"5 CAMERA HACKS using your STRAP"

When you get a new DSLR camera, it comes with a nice strap, that most of us just thrown away. But it can actually help you to get some pretty creative shots. So, here are 5 hacks using nothing but your camera strap. Jordy here for cinecom.net and welcome to Creative Tuesday, the series where we think outside of the box and try to do something crazy with filmmaking tricks. And we'll kick it off with the easiest and most convenient trick, and that is grip. If you wanna get stable shots, then sling the strap around your neck and tighten it.
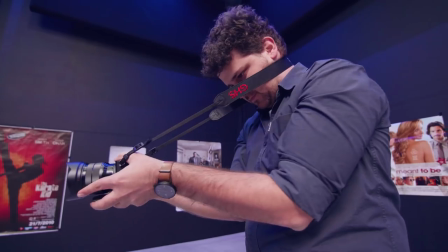Together with your elbows in your hips, you can get some pretty stable shots. You can also make small movements.
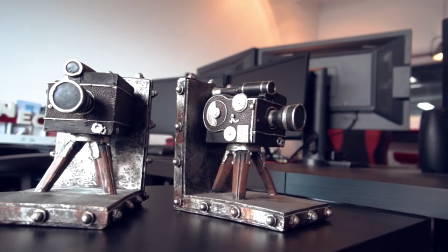You'll notice that pushing the camera sideways actually goes pretty smooth, as long as you push on the strap.
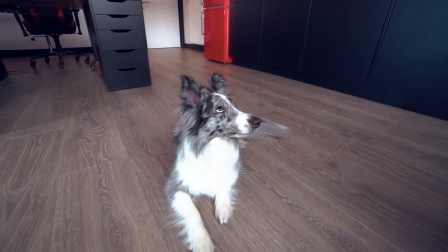And you can also even stand on your strap if you're making low shots. Again, tighten that strap. And you can get some really creative shots by moving around objects or paying attention to the foreground.
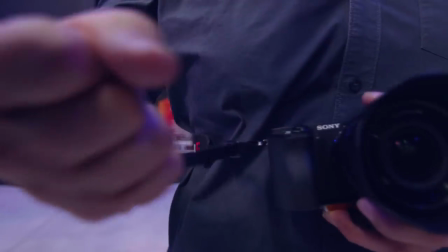For the next trick, you wanna swing the camera around your chest and tighten the straps. You now have a buddy cam, which gives you a very nice point of view shot.
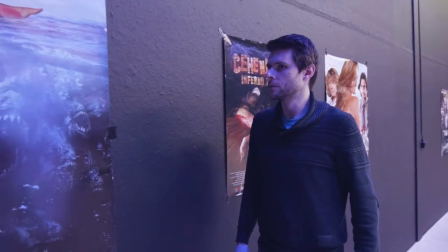This can be great if you wanna film something while you're using your hands for a tutorial video, or even for narrative work, to see through the point of your character. Trick number 3! Simply hold your strap and let your camera hang.
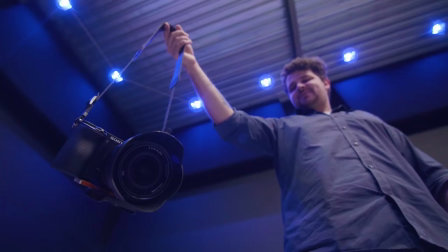Because its weight is pulling itself down, you'll notice that you can actually get pretty stable shots while walking now.
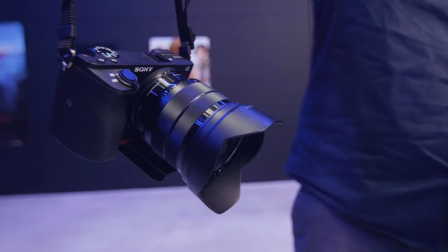It kinda acts now like a steadicam. But depending on the weight of your lens, your camera will point either up or down too much.
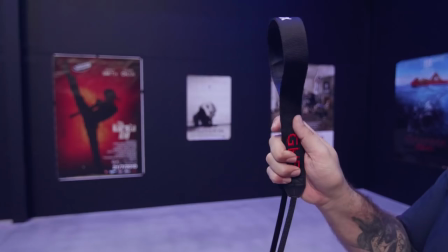So, here's a quick solution to get control over your tilt. Take the middle of your strap and wrap it under your lens.
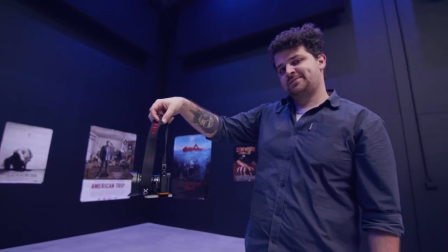Now, depending on where you hold your strap now, it will define where your camera or lens will point to.
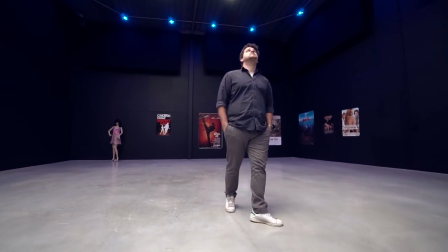And now you can just walk close to the ground, following Yannick as he walks through our studio. We got two more awesome tricks for you guys, but before I continue, I first like to make a quick shout out to Videoblock, who are sponsoring us today.
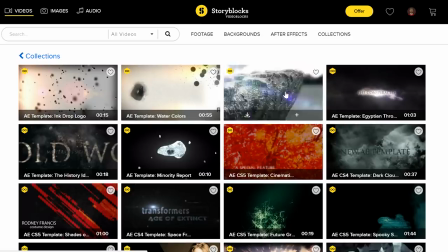It's a stock library, which I believe is a mandatory accessory to every filmmaker.
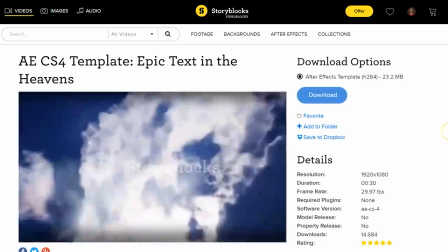For only 99 bucks per year, you can download unlimited clips, video effects, templates and so much more from their growing library. And if you'd like to try it out first, then just make sure to hit the first link in the description below to start a 7-day trial for free. Alright, this is my favorite! Vulture strap with one hand and your camera with the other hand.
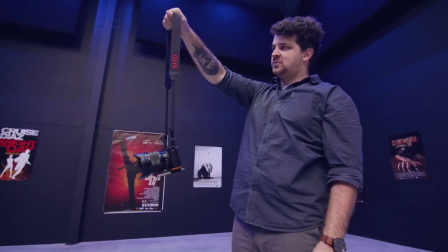At a certain point you just wanna drop the camera. And if you wanna make the impact less hard, then you can also move a little bit down as well.
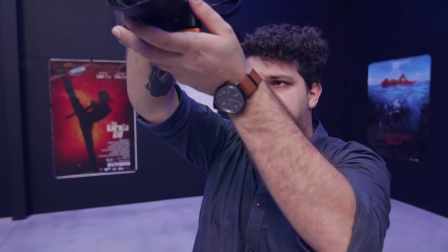I can definitely suggest doing this with heavier DSLRs for lenses. And then you wanna take a second shot where you start with letting the camera fall.
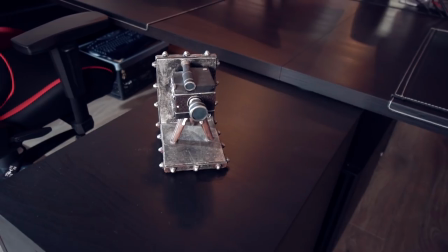And here you can just let it fall from a small height. But connecting these two shots together with a simple cut in between gives you a nice falling camera transition.
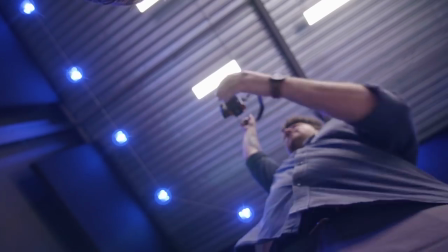And by the way, you can also reverse your second shot by pulling it up very fast. Sometimes that might be easier to get a steady shot faster.
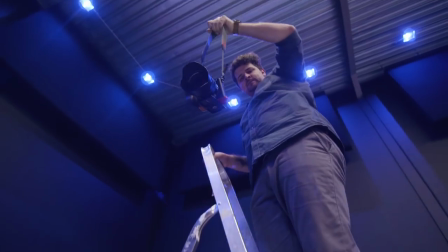And that brings us to the last camera strap trick. Having a long extension means that you can also lower your camera from a height.
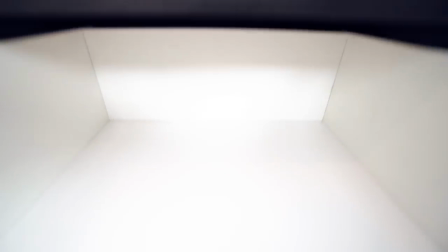You can fit your camera into small spaces and have a nice camera movement out of that space. So, those were the 5 camera strap hacks. if you enjoyed it and please hit the subscribe button to see us twice a week. Thank you all so much for watching and like always... ...stay creative!
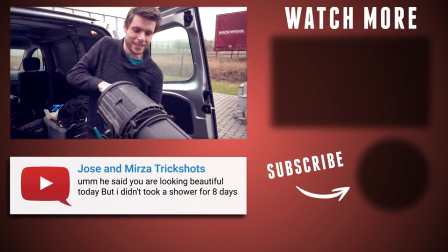So we got a brand new light, well it's not new, but for us it's new.
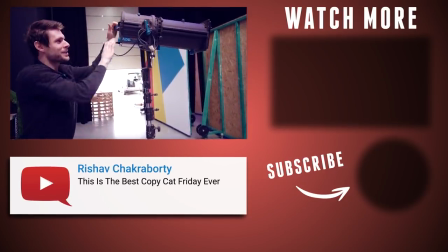Look at this! This is seriously heavy. A brand new light guys, because we're planning something pretty cool for this Friday,
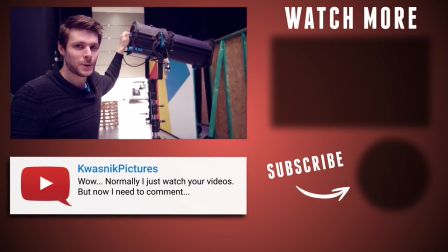so make sure to hit that subscribe button to see what we're up to with this bad boy.